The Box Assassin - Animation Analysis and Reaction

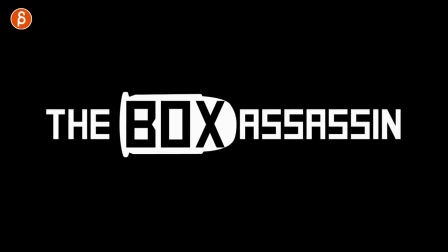(0:00)
Welcome back to another animation analysis, and today I want to take a look at The Box Assassin, a film by Jeremy Schaefer.
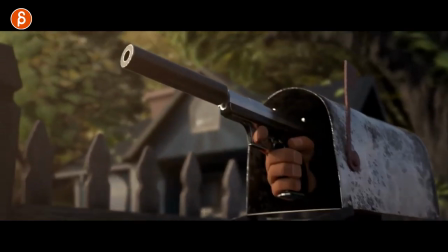(0:08)
It's a crazy one-man project, plus very talented people behind the voice and the music and the sound design, and I want to take a look at some of those shots and sequences.
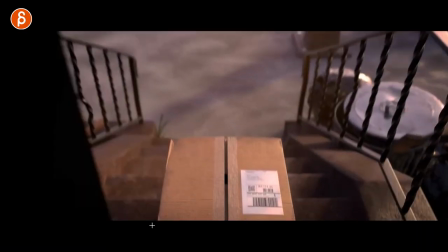(0:17)
They're so good. Starting off right off the bat with the introduction, where you have a camera move and a reveal of a character coming out.
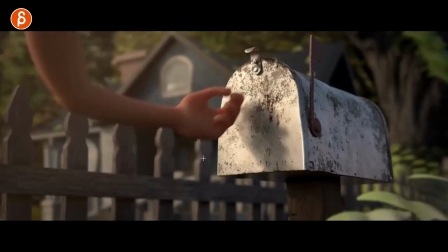(0:24)
This already cracked me up, just having the character fit inside the box, and then a montage of where the assassin comes out of.
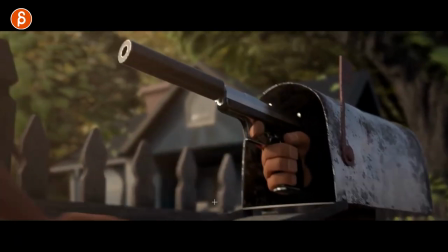(0:32)
Again, everything comes with the camera move, kind of drawing you in. It all comes closer and closer and closer.
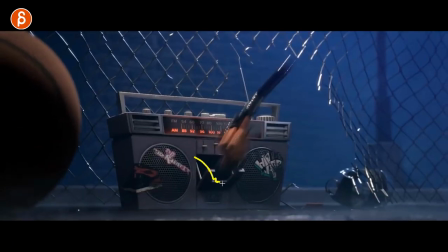(0:39)
Love that little thing that comes out. So good.
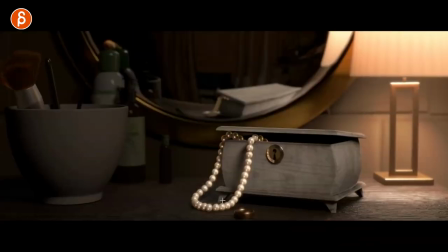(0:43)
Ramps up with the intensity, with the speed, but also right off the bat, it's just really well done.
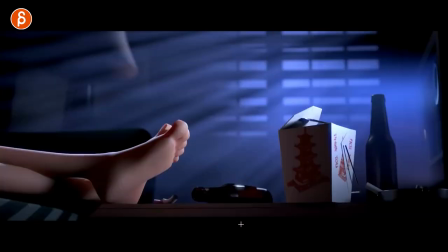(0:49)
Already well animated, all the details, beautiful lighting and composition. Come on, I mean, look at all that.
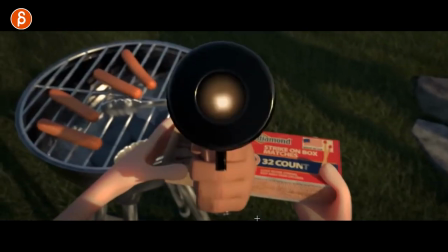(0:54)
So cool. That being a student project, absolutely fantastic. Love this too.
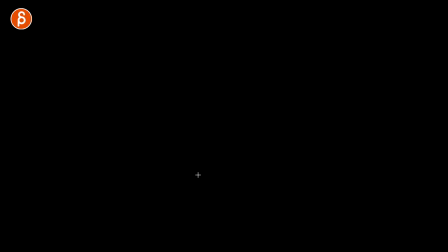(1:00)
How they got out of the matchbox. And then bam, into a cool transition too, that it shoots into camera for a cut to black.
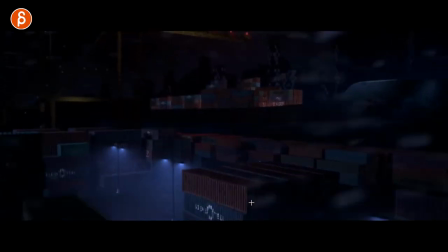(1:08)
And then we get into an introduction of the main story. You can see with an establishing shot, already this big in scale. It's not a tiny thing here. You got your atmospherics, you got your environment effects, you got a big set.
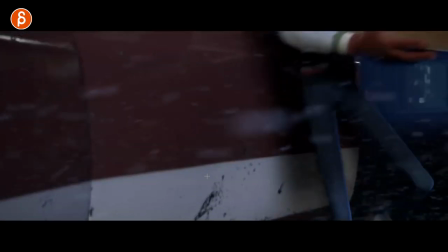(1:21)
Nice camera move, a car animation too. Everything is there and establishes where we are, kind of boxed in.
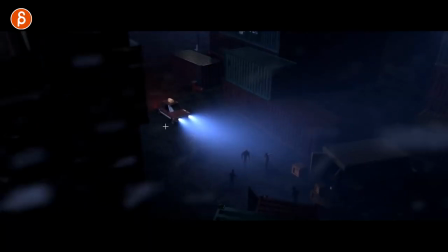(1:27)
That shows where the characters are here. And I love that too.
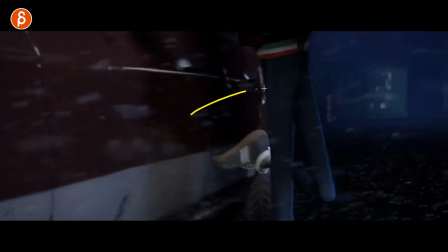(1:32)
Just that introduction of, A, with this, it tells us something, how the character is, just by closing the doors. It's not like a nice, neat closing, both arms. We don't know yet that he's holding something, but it's just a cool, this is a relaxed, cool character.
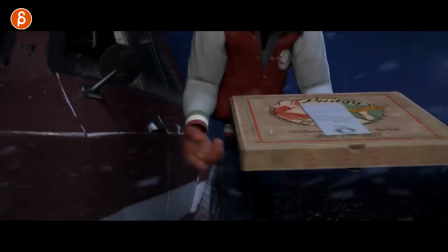(1:45)
It's a cool introduction. Bam, then we see, okay, it must be a delivery person because he got the menu or receipt.
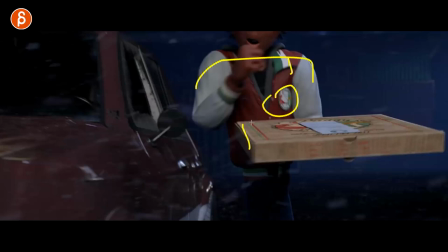(1:51)
You can see this here, it matches. Okay, this is character working for this company. Also love this.
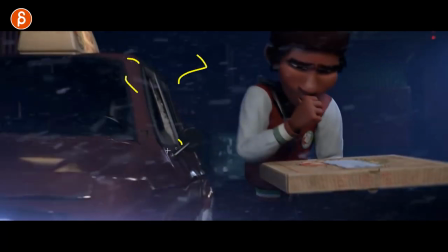(1:57)
I always talk about when you have the environment, could be windy, could be snow, could be cold, hot, whatever. The character should be reacting to it. So it feels like the character is part of that environment. And there we go.
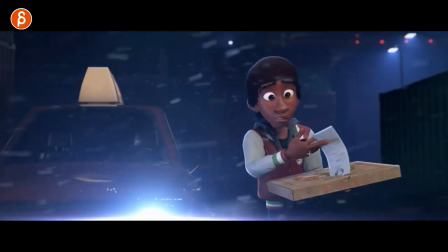(2:07)
He did that. Love this too. Just a little hand pose and how to lift this up.
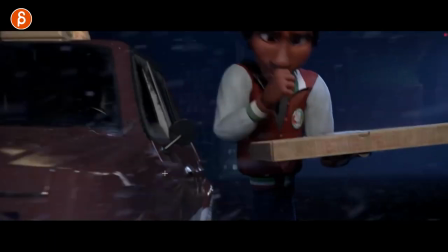(2:13)
But also starting the shot with basically a walk and talk. It's not the static shot.
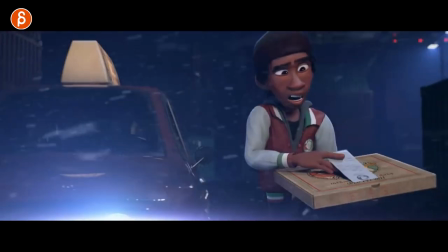(2:17)
The character is... there's an interaction here, there are changes of body mechanics, there's movement, there's a forward walk, there's acting, there's so much involved.
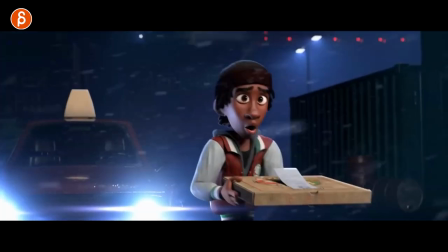(2:25)
That's a cool first shot just to establish A, the character, but also this is the quality behind this short.
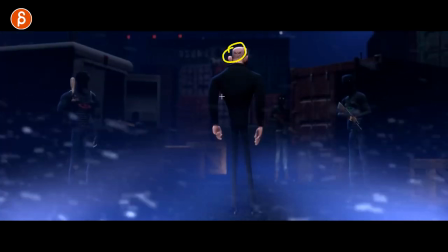(2:30)
And then we got, reminds me of Voldemort, got the introduction of the bad guys.
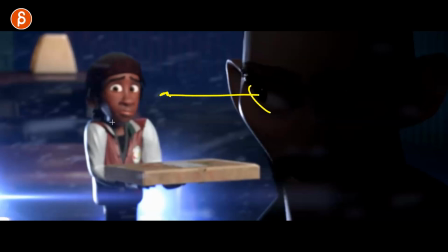(2:36)
Love that too, just a little bit, you can see this depending on what kind of monitor you're going to watch this, but it gives this character not enough room, it's not comfortable space here,
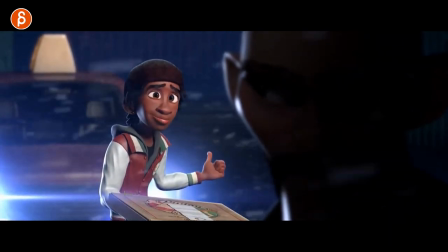(2:46)
and it changes focus. And we're getting into a bigger acting moment with clean expressions, clean silhouette, nice poses, nice moves, and moments like that.
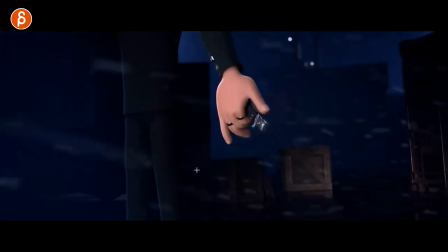(2:57)
Just introduction of, this is the characters of the weapons, that's the danger that's involved with that little relaxed pinky here.
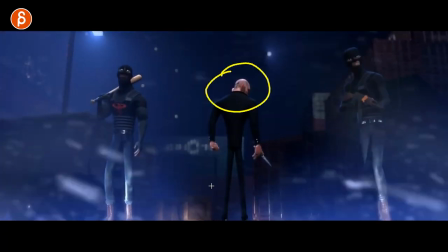(3:03)
It's great. Still kind of staying hidden here with who the character is in terms of the face. Got the goons coming in, ready for an attack.
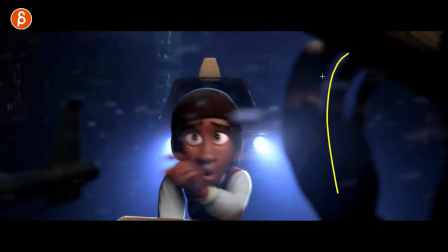(3:09)
And again, you got elements coming in from the left, from the right, boxing him in, making it less comfortable.
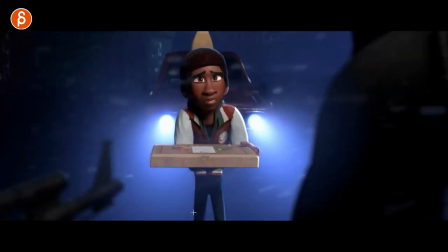(3:16)
It's really nice framing choice there. All the while the character walks backwards, nicely framed too with the car, with the highlights,
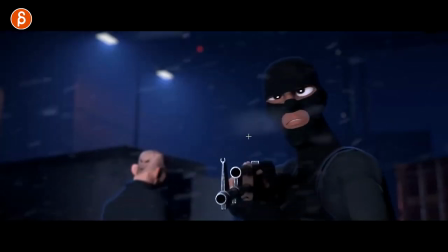(3:22)
so that we can really have the focus on, this is the character here, but never forgetting that these are the elements of danger. Still not bothered by the character looking back, but I love that too.
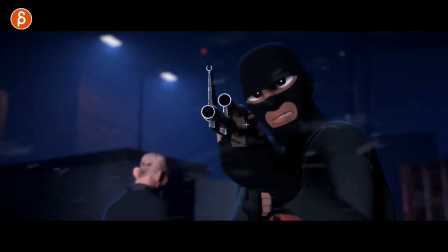(3:32)
The ramp of intensity, getting in, getting closer, ready to shoot, see the intensity in the face, and then bam!
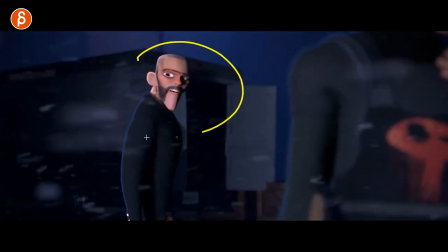(3:39)
The first change, that now triggers this guy to finally look.
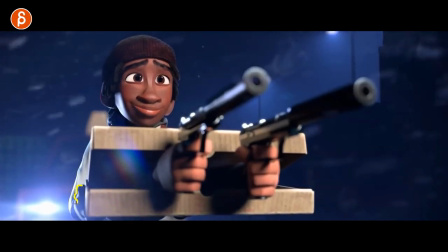(3:43)
We get a good look at the face. And I love that too, because even though we see the hands here, for a moment you can think, was that just a ruse?
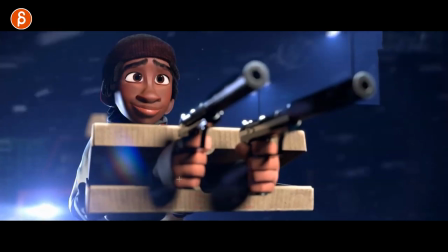(3:51)
Are the character's hands through the box and it's the character shooting? But then you can see this, you're like, wait a minute.
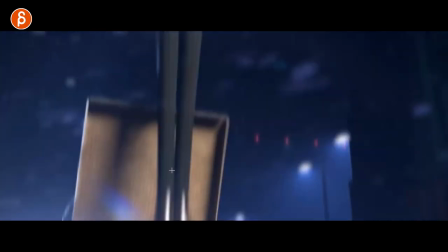(3:56)
No, this is not what happens. Again, it's the box assassin coming out here.
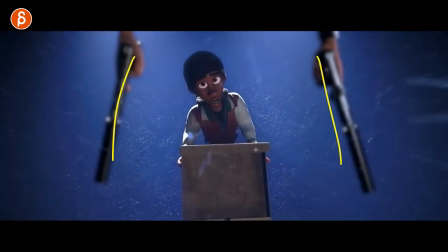(4:02)
Love that too. It's always ready, regardless of how it jumps, wherever it's ready against the target.
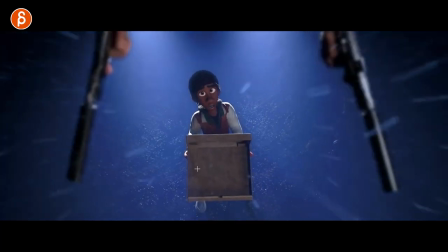(4:07)
You're like, whoa, what is going on?
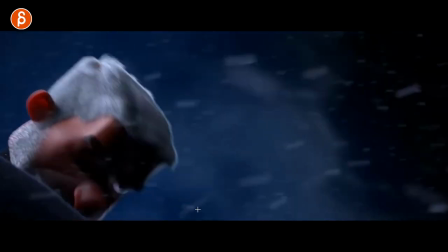(4:09)
And you get a slight look who the character is. Get a nice look in terms of the render.
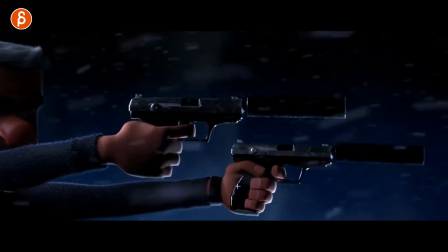(4:14)
Nice highlights. Even that, you got a little change in the wrist, movement in the gun.
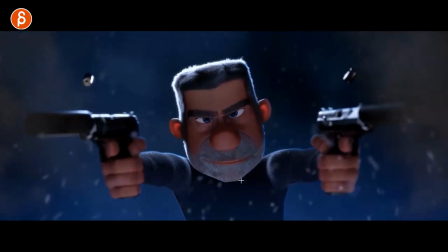(4:21)
Still enough detail animation. Here we can see the full face. You can see detail here that's animated.
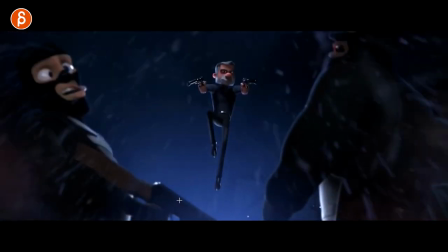(4:27)
And then and getting into a freeze frame, there's voiceover, so make sure to check out the link in the description with the actual YouTube account and Jeremy's Twitter account as well.
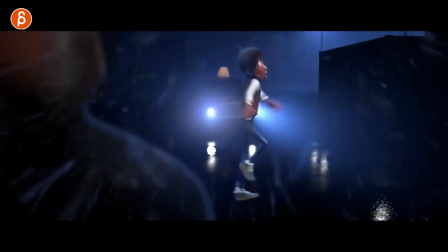(4:36)
But there's voiceover here, so make sure you watch this. There's, I'm gonna skip this and fast forward. And we're going back to him freaking out. Fa-pang! Love this too. Good look at some physicality. Again, makes sense.
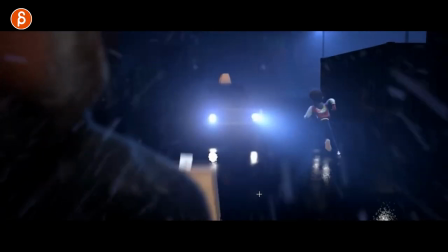(4:49)
It's wet, he would slip. And again, it's not just a one-axis move somewhere.
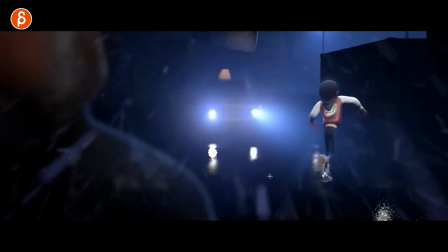(4:54)
It does move with the curve, the complexity there of that run back. And I love this too.
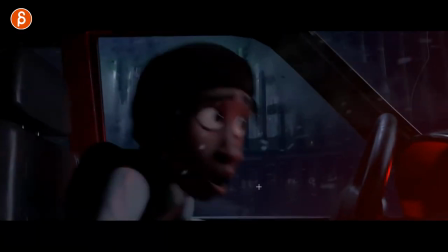(4:59)
So this goes into the actiony part, getting into the car. Even for that, you give it a little bit of a camera adjustment just for reframing.
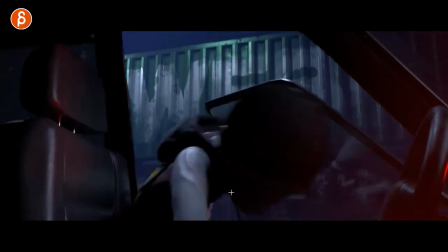(5:06)
But you can really sense how he opens up and sits down. There's good weight in that.
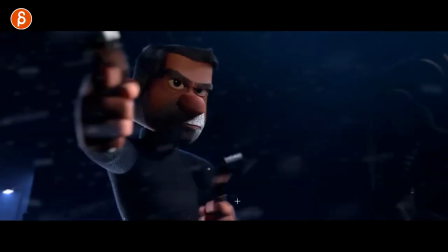(5:11)
And then we get into more cool actiony moments here. You can still see the silhouette.
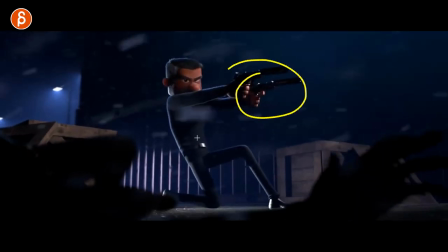(5:15)
That's nicely done too for this character here. Nice clean pose. Ah, that's cool too.
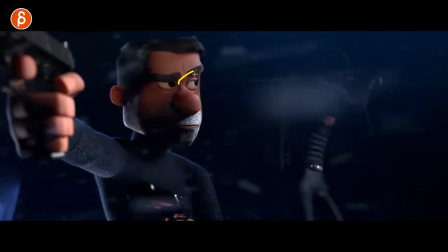(5:20)
I love all this. Like every frame there's something in there. Comes in there slightly hidden, but he realizes that, opens up the frame into shoo, just for now.
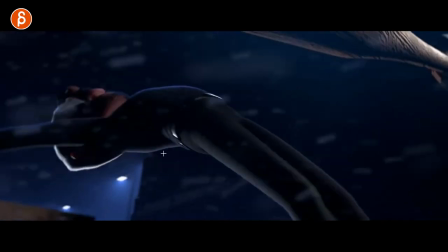(5:29)
We see some highlights. We see what's going on. Dodges that. Nice line here.
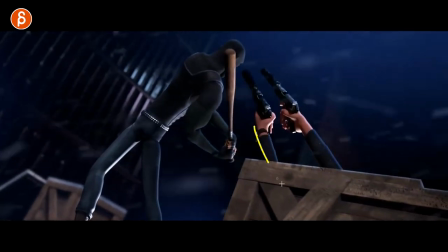(5:36)
It just appears again out of a box. It's very consistent where that character is.
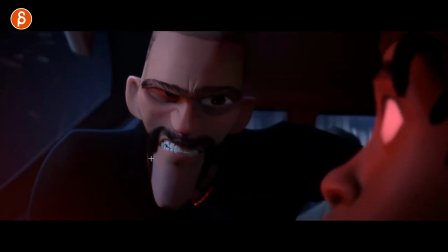(5:41)
Oh, and then we get to back eye. Cool back eye design too. Come on, the design, the lighting, the skin, the facials. But even a shot like this where this is the focus, you still have this character here.
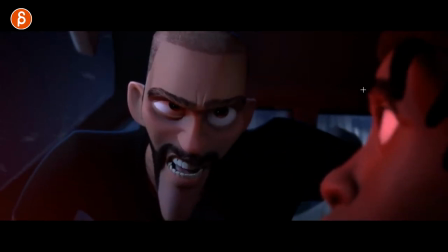(5:52)
If you look at what it does, it's enough detail to see where there's still detail animation here on the brows, widening here, the ease in. So even though that is off to the side, there's still enough detail in all this, and not just in the main character,
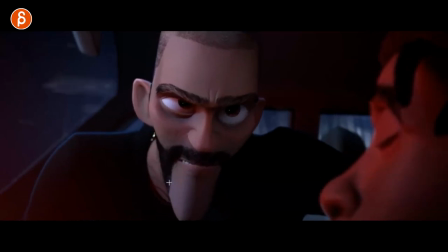(6:05)
but even with the main character, you can see all the subtle details and the compression there. You got your asymmetry in the mouth and the facial expressions.
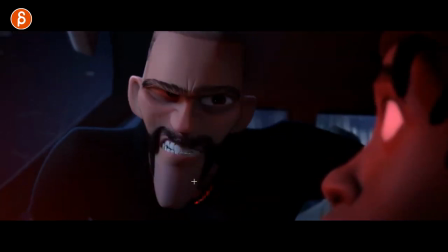(6:13)
Everything is there. There's really nice detail in that animation there. Let's go back. A little head accents there too, a little flare of the shoulders.
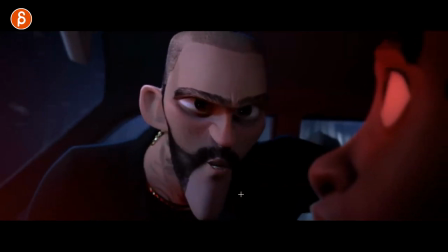(6:20)
Lots of little detail there.
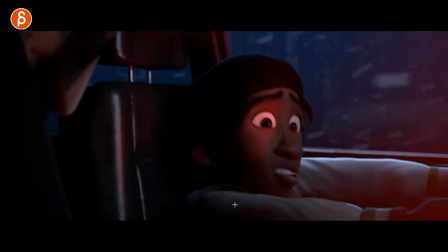(6:21)
In moments like that too, when he goes back and says this, you can see how the body goes down a little bit and he has a little bit in the shoulder to push himself up.
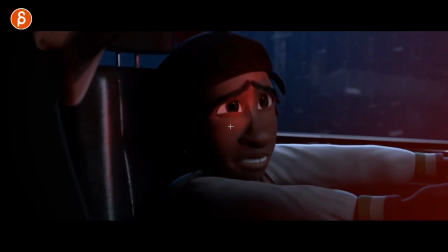(6:30)
And then as he wants to say something, he goes up a little bit. You can see that as well with the eyebrows. Let's watch this. So even on something like that, just there's always enough detail where the head accent fits the voice, just the voice delivery. You can believe that the voice comes out of this. It doesn't feel like it's just pure body mechanics and the lips.
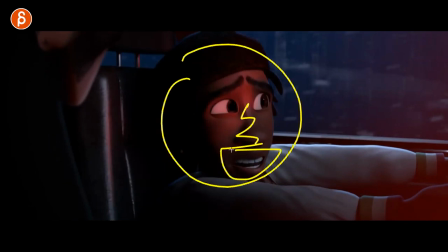(6:48)
It just kind of gets copy-pasted on where nothing else is being influenced. Love that too.
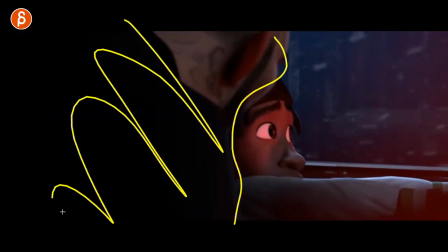(6:52)
Again, just the framing as he comes in, taking up a lot of room, not giving him that much space, making this a bit more threatening.
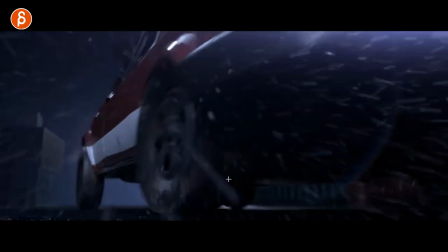(6:58)
Nice overall look and lighting and composition. And not just on characters, but you get your sliding of the car.
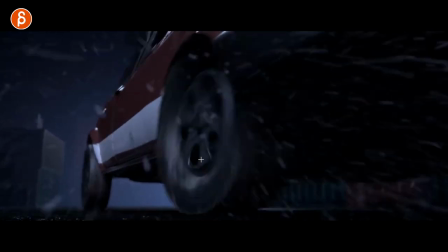(7:05)
You got the wheels turning, the suspension moving. Everything here has detail. That's it.
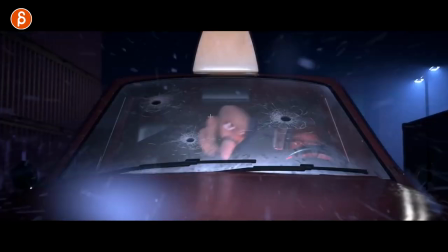(7:10)
But look here as he moves over. Watch the guy on the left. Moves over like, hey, wait a minute.
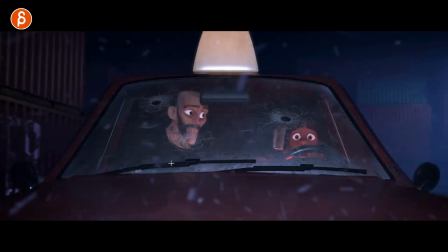(7:15)
What is going on? Changes. You can see his expression changes to, wait a minute. This is cool too.
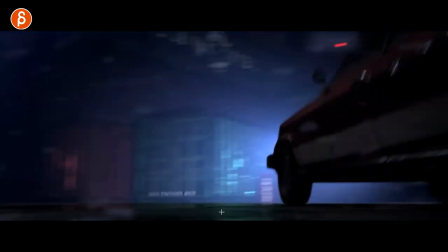(7:20)
I really, really like this shot too. The composition and the camera move where it goes from car headed towards us,
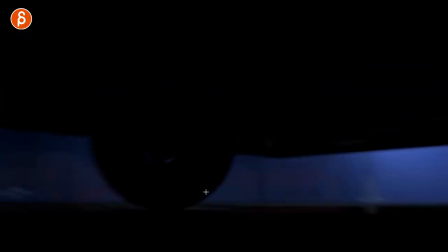(7:27)
with a slight lead on the camera, we go underneath the car and then into this turn and away.
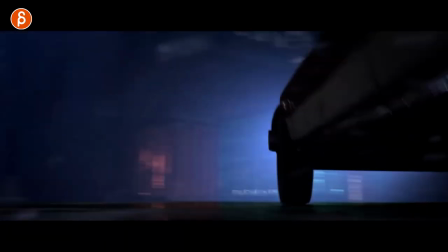(7:34)
It's really nice. Let's watch this again here. Let's go back. Car goes back, camera underneath the car, nice slide.
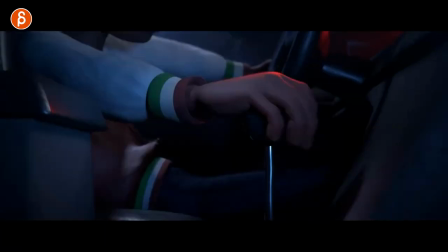(7:40)
And also enough weight on this. It doesn't ever feel light or just not believable.
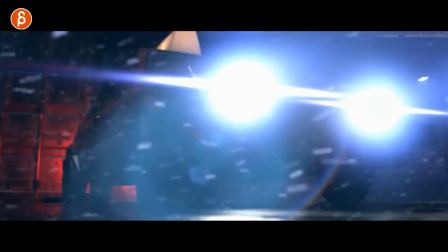(7:45)
Even on those little moves in that turn, you can see the little up and down in the car, and then how the car kind of leans and goes up here.
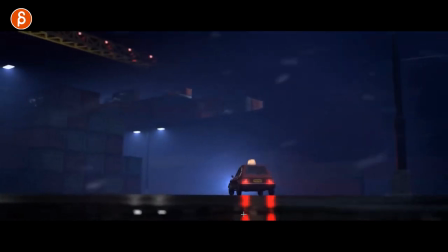(7:53)
Sound design is nice too. And then with the camera move revealing, bam, this guy's still there.
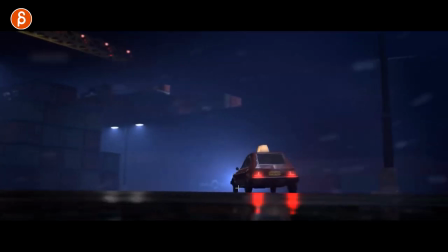(7:59)
So lots of complexity in the shots. Really well done. Really love this. Also lighting wise, it helps with the fog that you got.
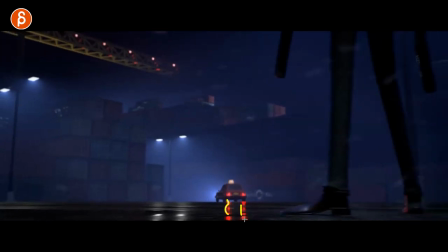(8:06)
The lights are illuminating this area a bit more. Nice reflections. Just overall, I'm just blown away by the quality of all this.
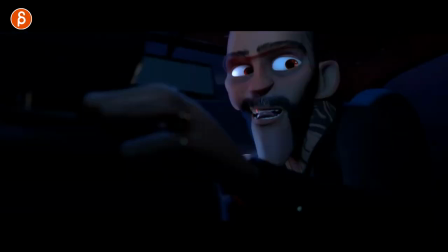(8:11)
Love that too, where you have that camera reveal where we see focus on this character.